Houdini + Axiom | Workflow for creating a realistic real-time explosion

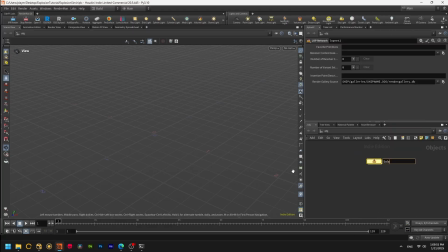(0:06)
To start, I simply create a Solaris context in which I will configure Karma XPU for my renders.
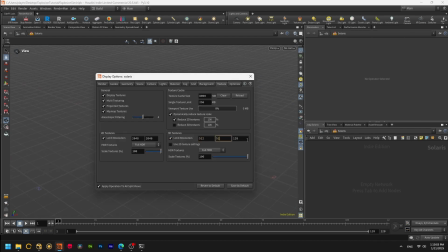(0:13)
I'll also limit the resolution of the volumetrics in the viewport right away to avoid lags.
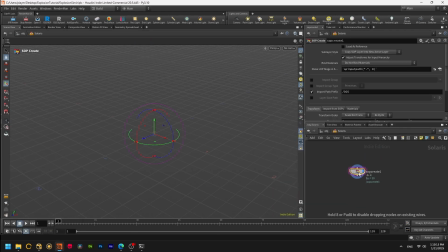(0:19)
I will create a SOP context in advance where I will do the simulation,
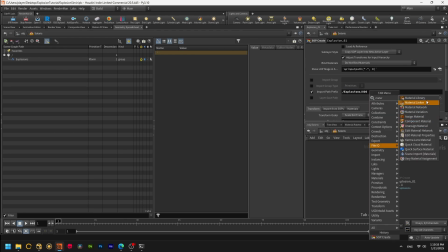(0:30)
a material library with materials for my explosions, an HDRI map, and render settings.
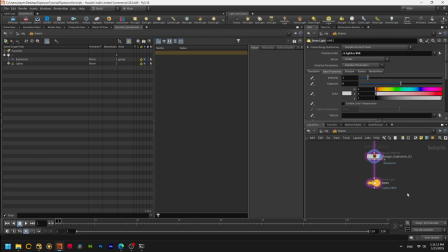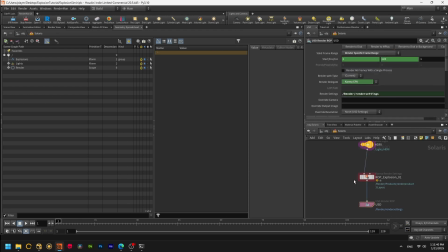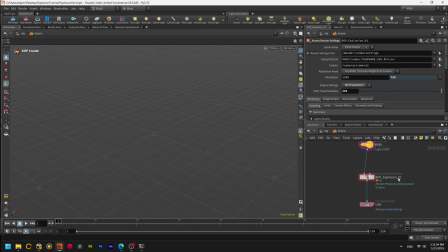I'm doing the basic material now, so I can go back to it and customize it in the future.
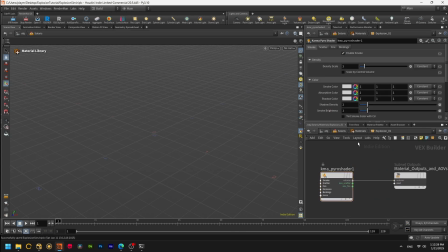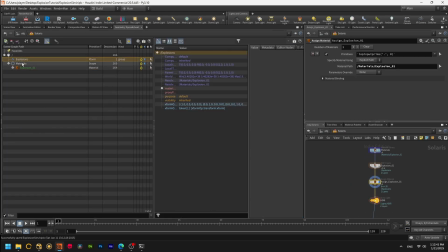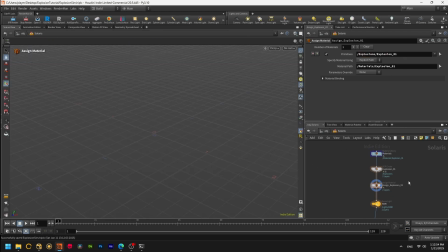Let's start by creating the solver and the basic emitter. In order to get the explosion, I will limit the appearance of the emitter to 12 frames.
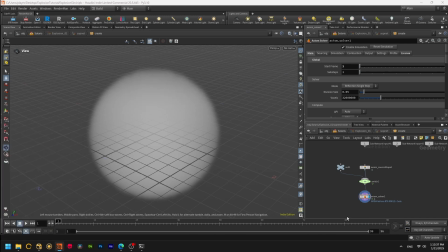(2:00)
Most likely 24 FPS will be enough for me, thus I will save disk space when caching. Increase the limit on the number of voxels.
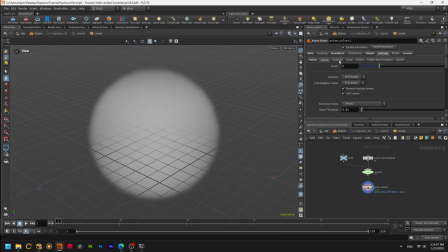(2:14)
I turn off the velocity field to save on output data, and I limit the precision since it won't affect the look, but it will save disk space.
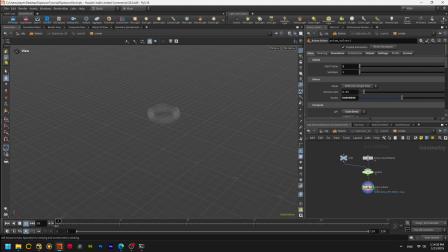Here I play with the emitter settings to make it more non-uniform.
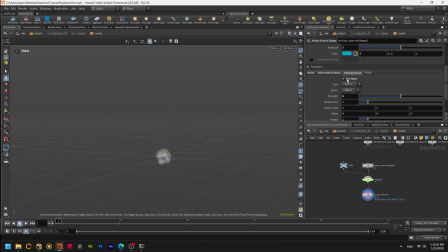Immediately, I add starting values of temperature and pressure to get a more explosive character. This is also transferred to the combustion, causing us to get a quick expansion of the smoke.
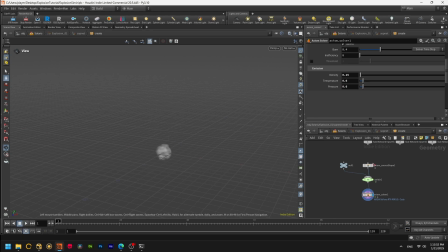(2:58)
Now it's important for me to control how fast the fuel burns and the emission stops so the explosion looks more organic. I'm adding a pyro bake volume node to visualize the temperature and density, but I won't be using it to create material later on.
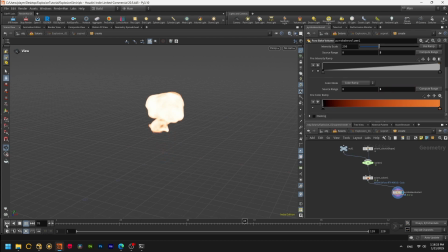Pay attention to the dissipation and cooling rate parameters. The former will help me dissolve the smoke faster, and the latter will speed up the cooling of the temperature field.
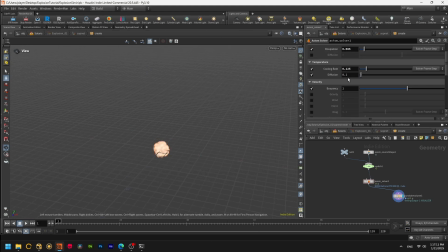Division size can also affect the dissipation rate, so I'll bump it up a bit right away.
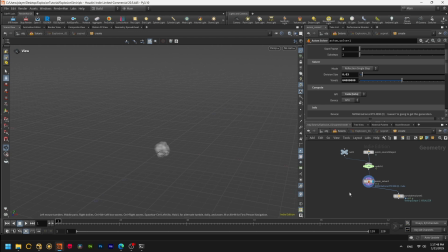(3:45)
I always keep in mind that my flipbook will take between 64 and 100 frames. So I should cool down the temperature in about 35 frames to achieve the impulse effect. I also keep in mind that the smoke should dissipate organically by the end of the flipbook, and that the flipbook won't start immediately.
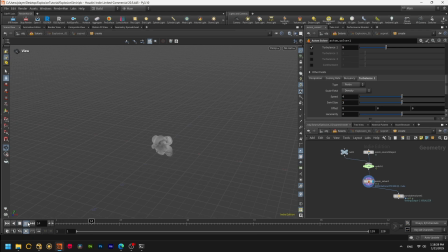(4:02)
It needs time to go from a fully spherical shape to a more turbulent one.